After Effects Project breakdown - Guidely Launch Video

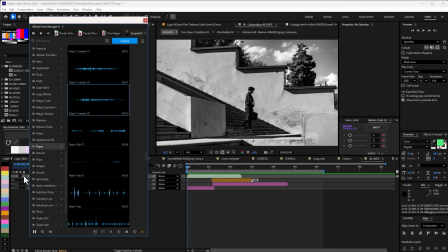[28:48]
So immediately you can see this, and I'll just uncheck the lock icon here,
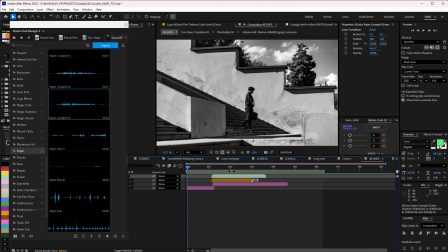[28:55]
and then if I can now move this to where I want it to be. So if I play this now, this is what I have.
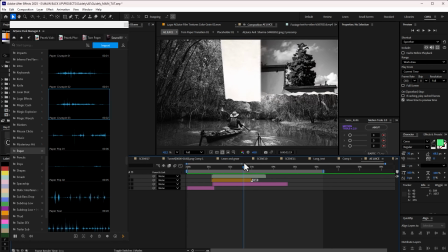[29:03]
Yeah, very good. So I can keep developing this to to get what I really want.
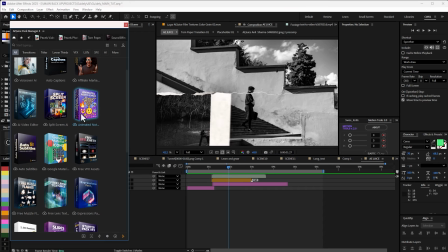[29:11]
So I can go back to the pack and then look for some other things that I can overlay with this.
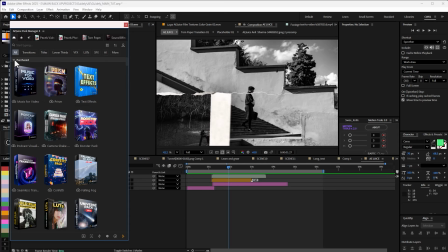[29:17]
So let me go to the purchase version of this, and then I can look for something like hold film,
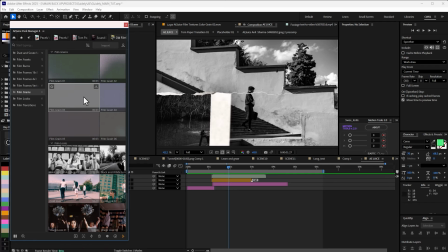[29:25]
and I can go to grain, something like this, and then I'll just import as well.
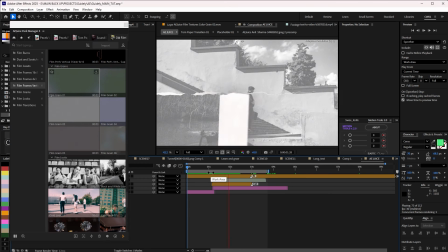[29:31]
You can see the effects on the entire scene, looking interesting.
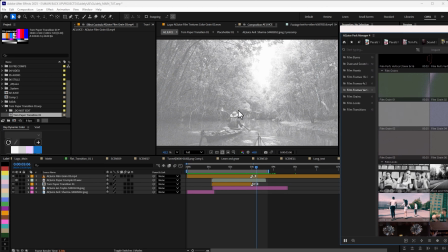[29:34]
So one thing I can do, if I put this to the side, I can recheck the blend mode.
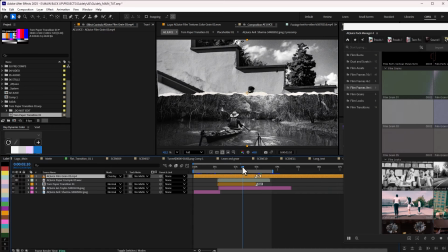[29:40]
I can try maybe overlay, and let's see how that will look like. All right, so overlay is really working well.
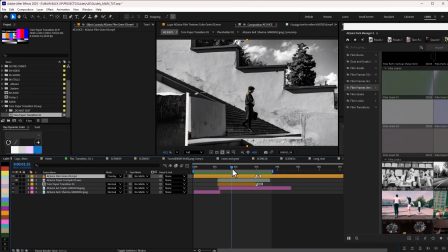[29:47]
So you can see the noise, and we just, few clicks there and there, I've been able to create something really interesting.
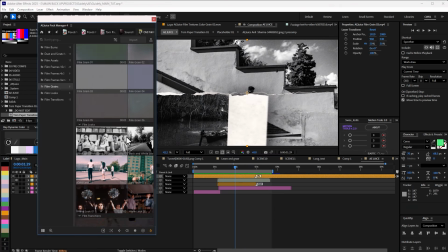[29:54]
So I can even try and explore more things here to see what will really work.
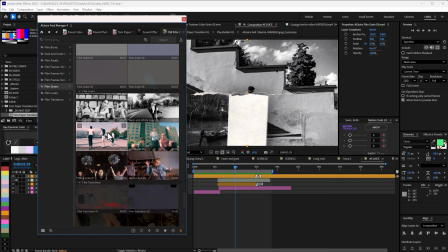[29:59]
There's still some film grain, some transition, film transition.
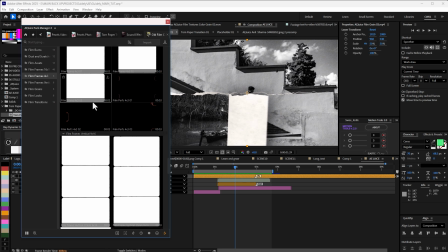[30:04]
I had some frames to make it look like it's really old school. So if I come here and then just add, let me add this particular one.
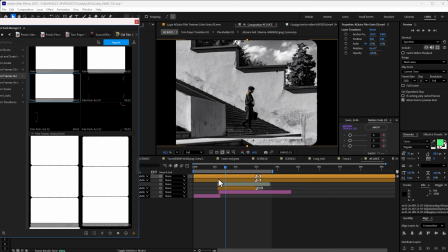[30:14]
Let me add this one so it will be very obvious. So now if I play this now, this is what I have. So let me just fit the screen. So with the frame I added, this is what I have now.
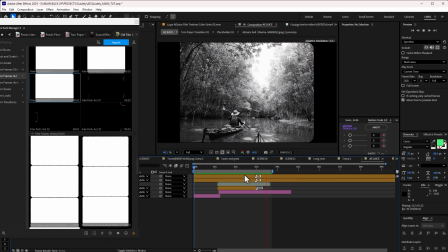[30:27]
Right, really looking interesting.
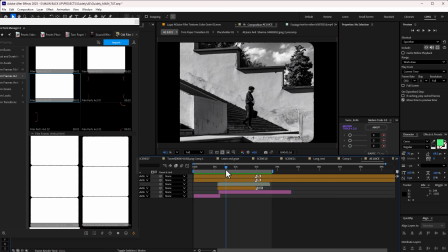[30:30]
So with just few clicks, you can see what I can really do, and I didn't have to leave After Effects for me to be able to achieve all of this, right?
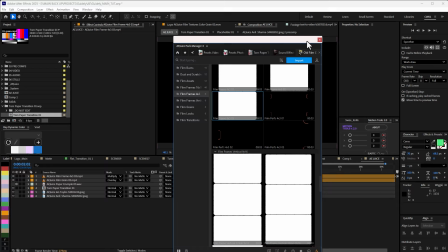[30:38]
And then of course I can just put this aside for now and add a simple adjustment layer,
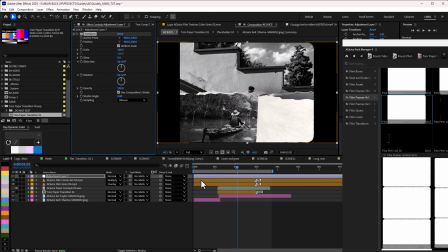[30:45]
then add effect called transform, and just do simple scale in animation here to make it more engaging.
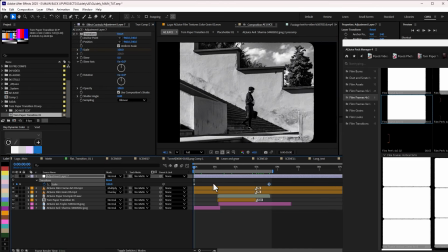[30:54]
Let's say 1-0. If I press U, I have this zoom in animation. So if I play this now, this is what I have, which is making sense.
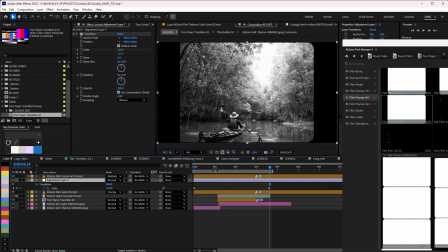[31:03]
So I can put this below the frame so it will look more engaging that way.
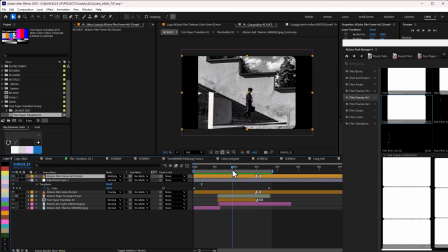[31:10]
As you can see there's a lot you can do with this, and you can even go ahead and check,
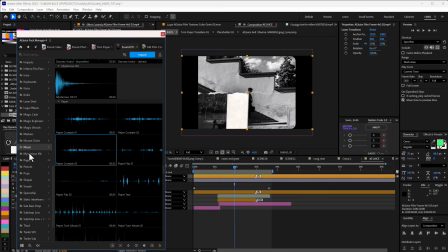[31:16]
go to the music, sound effect, and the music part, and then preview some of the music you can add to this.
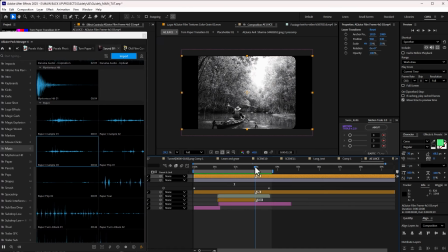[31:22]
So I really hope this helps for you to see how powerful Aegis plugin is. There are a lot of things.
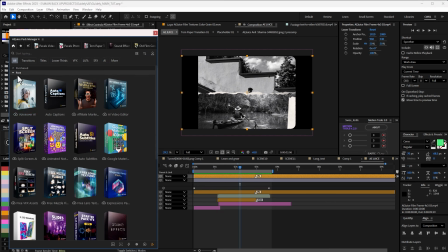[31:29]
Even if you don't even get the paid version, right, there's still a whole lot of things you can get right from even the free version. So which is really interesting. Look at auto subtitle, screen split, voiceovers, right from After Effects.
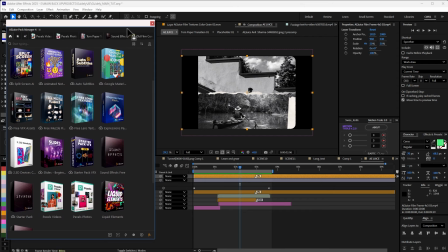[31:44]
So make sure you do consider it. If you do consider it and you want to get the packs, you can check in the link in the description. It's my affiliate link. If you do get the pack using my link, you'll be supporting my channel, and I really appreciate that.
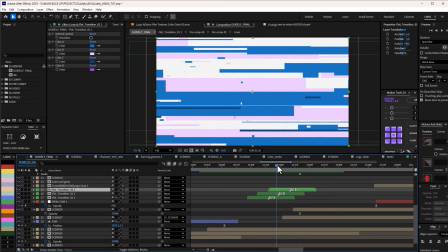[31:56]
All right, let's get back to the main project breakdown. Basically, this is what I did here, and I transition, and I did this to transition to the next scene.
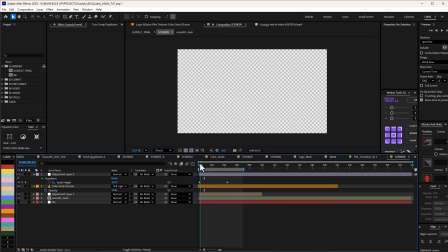[32:04]
So, and this is the next scene here. You can see that this is just coming in exactly.
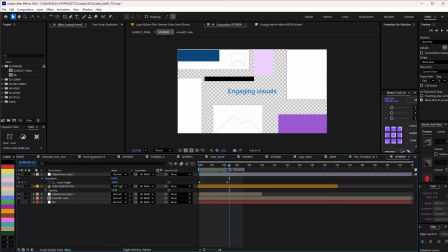[32:09]
This is how I get to just simple position animation and then scaling, and that's how I get to achieve that.
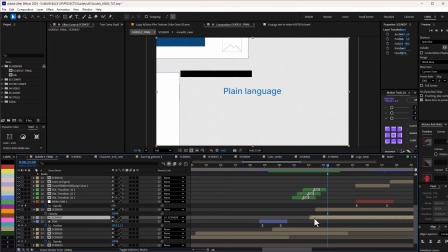[32:16]
And then even here, because this layer down here is still making use of something,
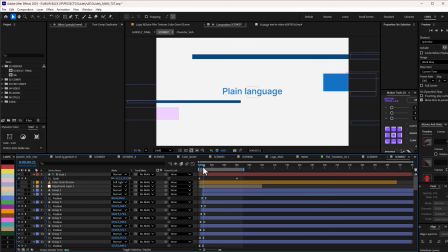[32:21]
I still added a little bit of the transition myself because I needed to have that one or two pieces to still come in. This is me. This is the one I did manually,
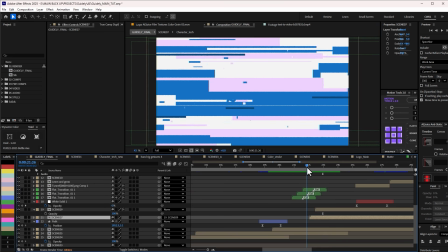[32:31]
just to really make it look very ease on the eye and looks more natural, feels more natural, so to speak.
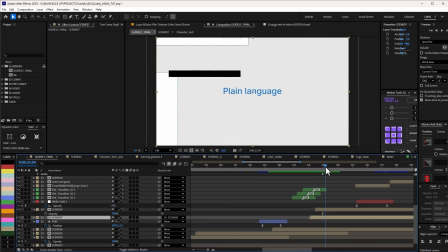[32:38]
So this very last few ones are actually mine. You can see that it blends really well with the frame.
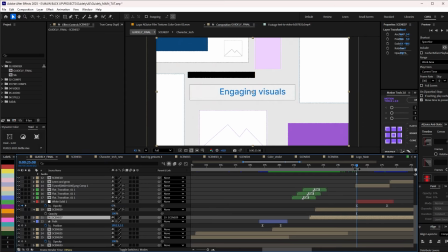[32:43]
And then I just had simple position animation there. By the way, if you're actually new to motion design, make sure you check out my After Effects baby steps course.